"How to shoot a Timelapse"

Once I've worked out the interval, I'll then use the calculator on my phone to work out how long I'm going to have to wait for the time-lapse to finish.
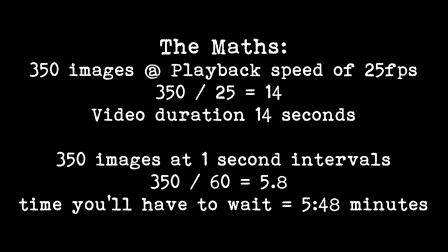So this is how I go about making a time-lapse. Put the camera on a sturdy tripod.
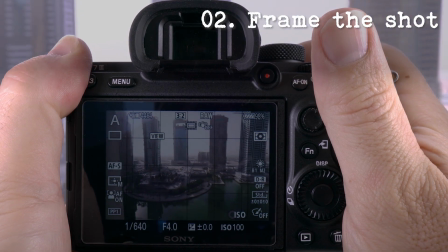Frame the shot how you want it. Set the focus and switch to manual focus.
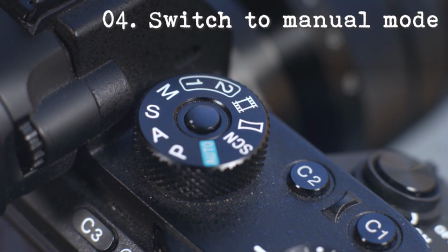Switch to manual mode. Set the exposure.
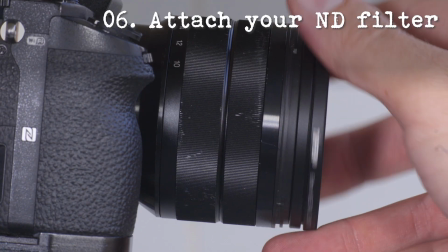Attach the ND filter if you can't get your shutter speed low enough.
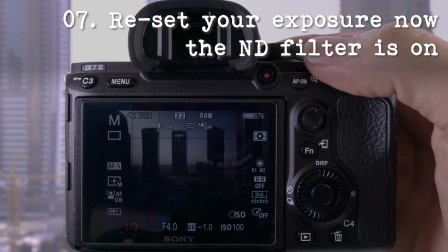Reset the exposure now the ND filter has been attached, dropping your shutter speed to about half a second for a 1 second interval.
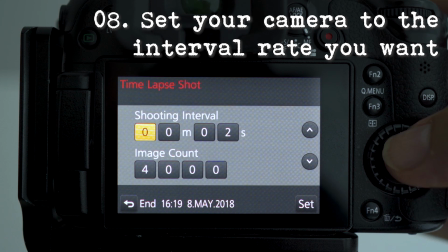If you have a camera with the time-lapse function built in, set it to shoot at the intervals that you want.
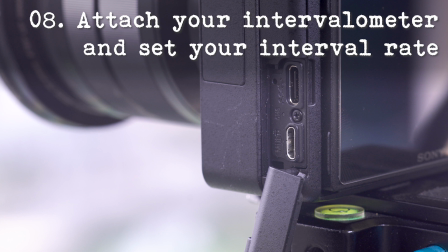If you don't have a time-lapse function built into your camera, You'll need an intervalometer.
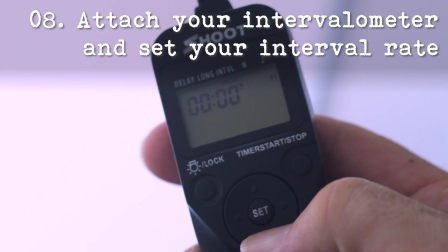Plug in the intervalometer. Set the intervalometer to the time that you want.
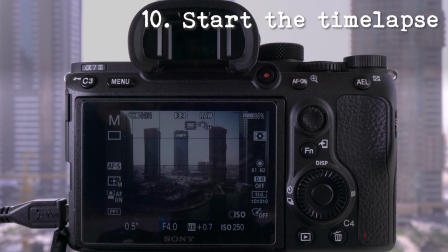Set the drive mode to single shot. Start the time lapse. Wait whilst it takes the shot. I've shot some time lapses where I set the number of images to 350. Just as it was coming to the end, something interesting was happening in the frame, and there was no way for me to carry on the time lapse. What I do now is set the number of frames really high or to infinity. Then I can stop the time lapse when I want.
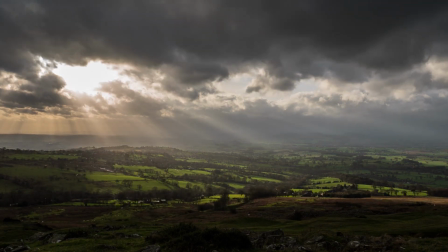Before you stop it, have a look at the frame and see if anything is happening in the shot,
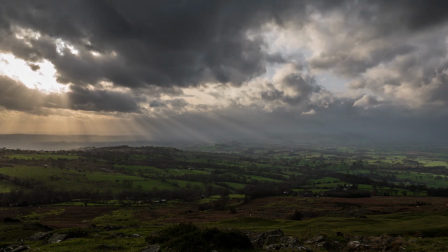like a boat going through the shot, a plane flying through, or a nice cloud formation building up.
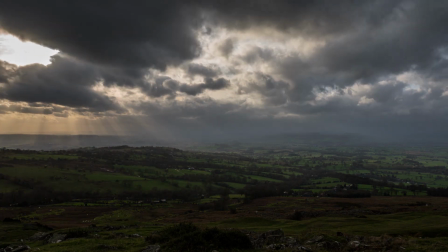If it is, wait for this thing to happen, then stop the time lapse. As a very general rule, for things like boats, cars and people that are moving quite fast, I keep the interval to 1 second. For clouds that are fast moving, 2 seconds seems to work okay. For slow moving clouds, I'll keep the interval between 5 and 10 seconds. And if I want to get a time lapse of the sun moving through the frame, I'll keep the interval to 10 seconds.
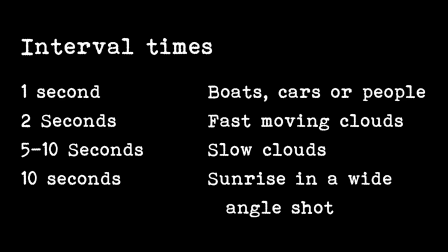Once you've finished the time lapse, think about doing a few more with different framings, maybe a medium or a close-up.
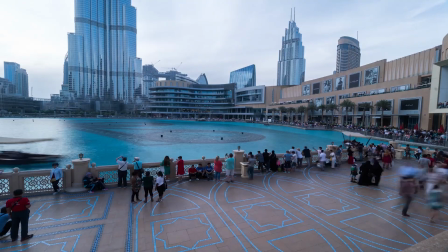Then when you go to edit, it'll make things easier. You'll be able to crop in on certain details or interesting things that you spotted in the day.
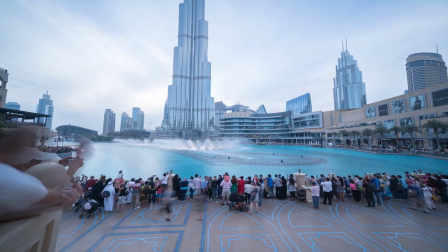I'll tend to shoot 3 or 4 different framings. Then I can cut between these. Some of the cameras like the GH4 or GH5 will ask if you want to compile the video in the camera.
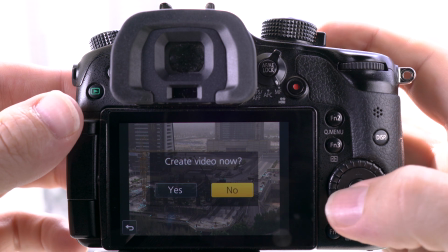I'll do this when I'm shooting on my GH4 because then I can see what the time lapse is going to look like.
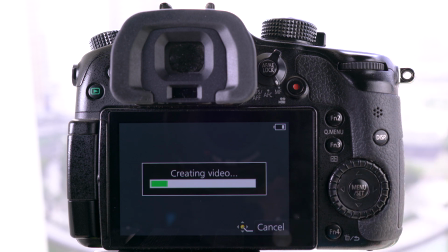I'll process them in the computer afterwards, but this will give me a preview of the video. The best way I find to shoot a time lapse is to shoot in RAW and then bring them back into your computer. You can then process these images and then output them into a sequence. If you haven't got an ND filter or an intervalometer, I'll put some links in the description. Check these out. They're not that expensive, so you can get them and start shooting time lapses yourself. Sometimes you'll take a time lapse and it'll look really good, and other times it won't look that great.
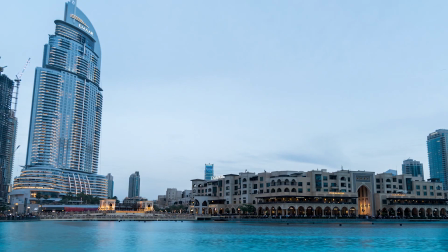Work out why this is and change that. Normally time lapses don't look that great when they don't have much movement in the shot.
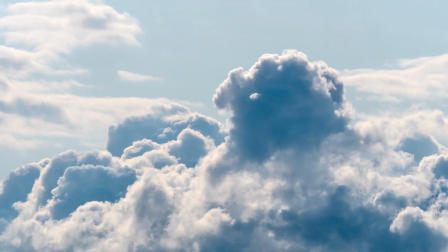So you want to show the passing of time with, say, like clouds billowing up or cars and traffic moving through the shot. And that's about it for shooting a time lapse. Next week, I'll show you how I compile them in my computer, how I edit them, and how I output them. If you're watching this in the future, click on the eye in the corner or one of the tags at the end. This will take you to the editing tutorial. As always, if you like what you see, give me a thumbs up. If you didn't, give me a thumbs down. And for weekly tutorials, hints and tips in photography and videography, subscribe and turn on notifications. I'll see you in the next one.